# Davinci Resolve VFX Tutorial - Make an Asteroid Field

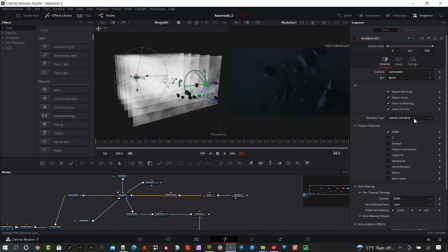I used an OpenGL render. This has it's kind of old. It's got a 960 GTX in it. So that's really it. I didn't output any of the additional channels because I'm just looking for the RGBA video. And then to make this scene really pop, let me show you on the left side.
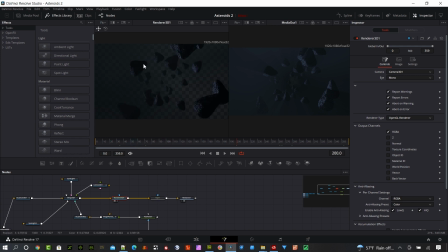So the render is going to look something like this. Originally what I did is I added a space scene behind here. Just an image into the edit page and then laid this on top. It looked pretty good, but then I started playing around with the lighting and then I add this rays.
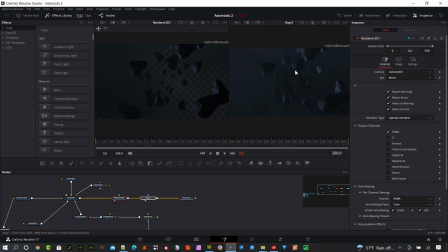This final node, the rays, it goes from this to that by adding the rays. And a lot of that was those kind of those 5 diffuse screens that I placed in the scene really made this pop with the lighting. And the settings on that, you can see I have a really low decay.
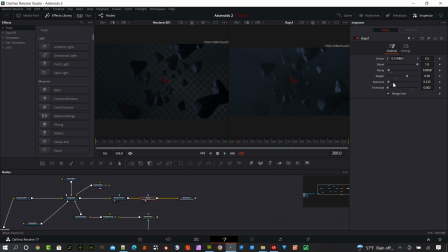And I jumped the weight up on the rays quite a bit and bumped the exposure way down and the threshold way down. If you pop these up too much, you're going to get something really crazy. Let me show you. Get just really overdone on the light, or you can get too many streaks.
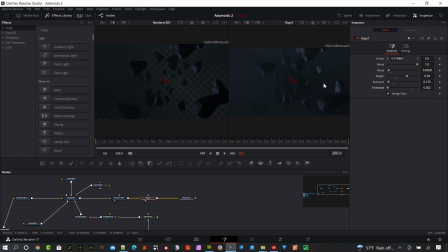And so you got to really have a soft touch on that to give it that cloud look and pick up just enough of those rays where you're picking up the light and it's giving you those cool rays from the backlighting,
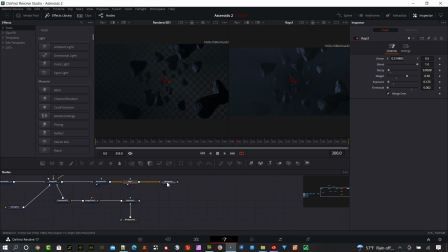which I thought really turned out great. And then I just go out to the media out, and that's what we see on the edit page.
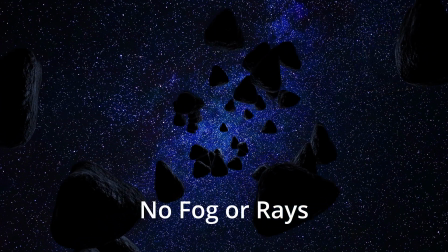So it's pretty simple to put this together.
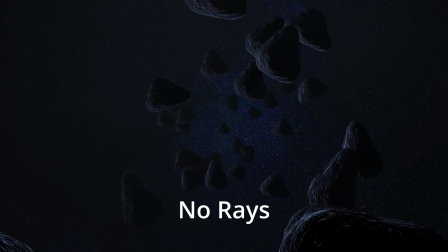So in the description of this video is a link to download that asteroid, and it's gonna be zipped, so make sure you unzip it,
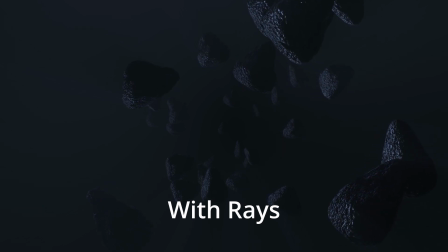and then you can go ahead and import the FBX file and start creating your own asteroid field.
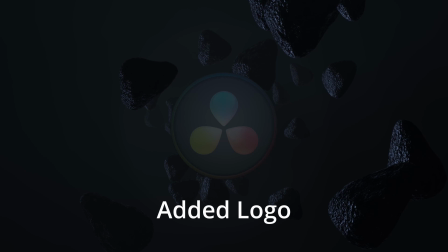And you can add 3D text in here, 3D logos, whatever you want into the scene if you want to do something for an opening or for your logo. And it really creates a great effect. Hey, thanks for checking out this space scene in DaVinci Resolve. Hopefully you guys learned a few things along the way. And if you have any questions, go ahead and post them in the comments and I'll take a look and hopefully get those answered for you. I appreciate your time today watching this. Take care, everybody.